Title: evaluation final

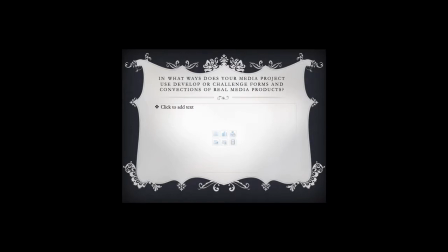[0:10]
Question 1. In what ways does your media project use and develop the forms and conventions of a real media project? We chose the convention of a character. She appears in both the trailer, poster and magazine. It helps link all the three things together.
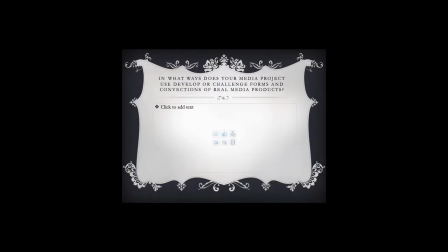[0:29]
We chose to include a group of girls to be haunted by the ghost because they are seen as more vulnerable, and in most horror movies, the last to die is a stupid blonde. The trailer cuts from real life footage to CCTV footage. This helps to give it a sense of real life. We picked these 9 images because they all relate to other horror movies in different ways. We chose a medium close-up because it shows the emotion on the girls' faces. We included a close-up of our ghost. This is an extreme close-up of her face, and this links to Paranormal Activity 1, where you first see the demon's face at the very end of the movie. The scene relates to the haunting of Molly Hartley.
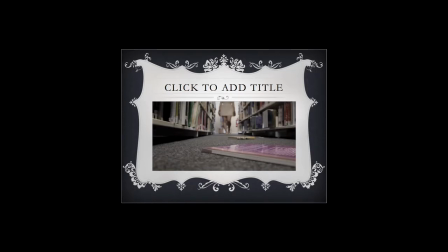[1:12]
We included the library scene because this relates to Paranormal Activity with the white noise on the camera that's recording.
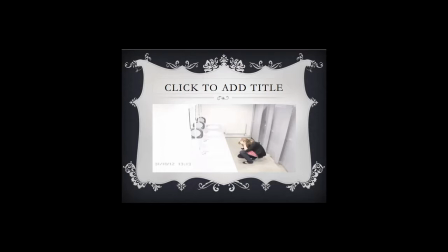[1:20]
The door scene includes a loud scream and the door slamming. This adds a really good effect and makes the people jump.
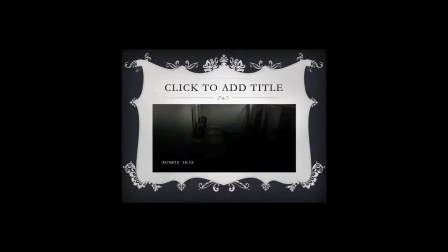[1:26]
This links to Paranormal Activity 2, where the pots and pans in the kitchen randomly go crazy. We chose to make our own production company called Broken Movies. This relates to Twisted Pictures, and we use a red and black colour scheme because red connotes death and blood. We chose the font we use because it moves like a ghost would move, and the black and white contrast each other.
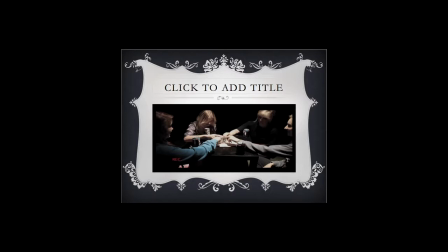[1:50]
Throughout our trailer, in the bottom left-hand corner is a recording symbol. This relates to Blair Witch Project, where the whole movie is recorded by the actors. This adds effect and makes it seem real. How effective is the combination of your main product and ancillary text?
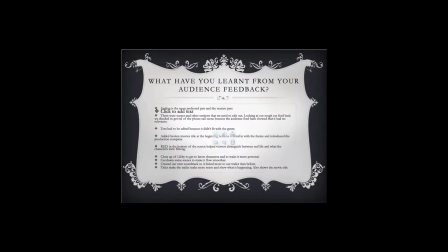[2:07]
Throughout our whole promotional package, we created a brand identity. Same font for the magazine poster and the trailer, but we used a different font for the film poster. This creates mystery, and we wanted to create a different look so that it wasn't so stereotypical.
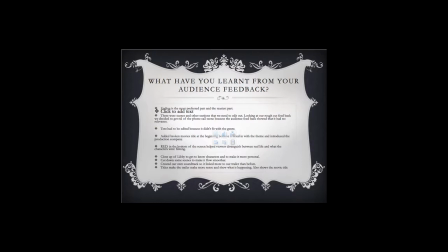[2:23]
We used it on the poster because it went well with the theme and the effect we put on the photo. The colour palette remains consistent throughout. The neutral colours don't take away the attention from the trailer or the images on the poster and magazine cover. It also matches the colours of our scary person, as she wears a white dress and has a purpley brown makeup on.
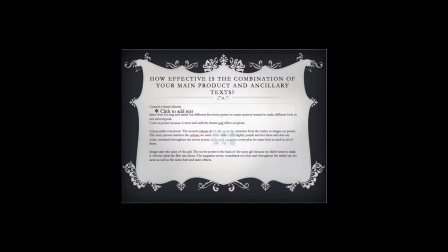[2:43]
This is sustained throughout the poster and magazine and trailer, plus the same font is used in all examples. Obviously the image throughout stays the same. The image is of the girl from our film. On the movie poster we changed the image to the back of the girl as we didn't want to make it obvious that the film was about.
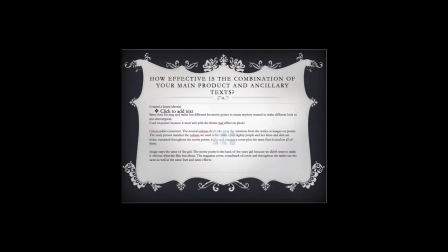[3:02]
However, with the magazine cover, the soundtrack CD and throughout the trailer, the same image is used with all the similar colouring and effects.
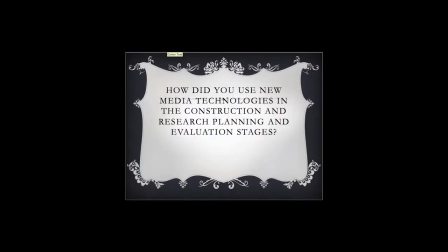[3:11]
How did you use new media technologies in the construction and research, planning and evaluation stages? We used the internet for researching different trailers using YouTube, IMDb and Vimeo. We were then able to identify trends and conventions within other films with our selected genre.
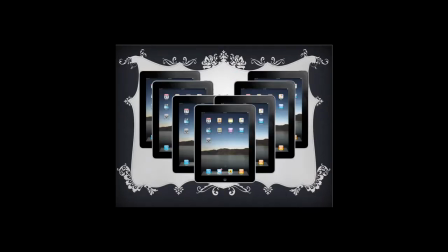[3:32]
We used iPads to interview people and record their answers, which we later turned into Vox Pops on Final Cut and uploaded onto YouTube so that they could be viewed on our blogs.
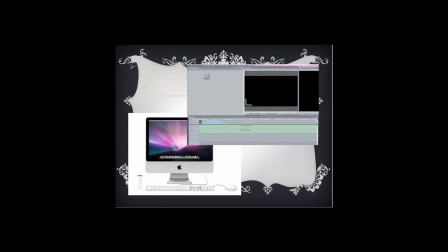[3:41]
We used Apple Macs and their software on them to edit our trailer, soundtrack and advertising campaigns, as well as create titles for our trailer.
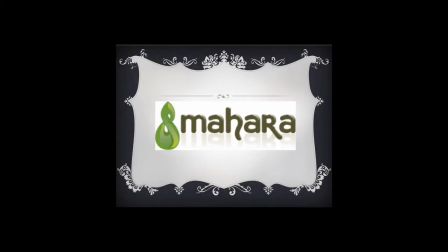[3:50]
We signed up to the blogging site Mahara so we could create our blogs, where we posted all the content and research we found leading up to the production. We also posted our planning and editing during post-production to give us a sense of a timeline and any other ideas we had along the way.
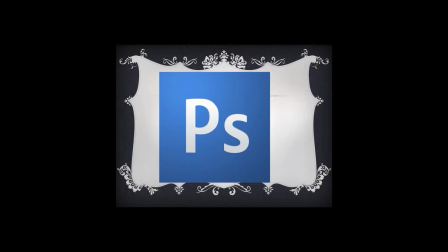[4:07]
We used Photoshop to edit the posters, change the colour schemes of the stills entirely and create a whole new vision of what we wanted the image to look like, using different layers and filters.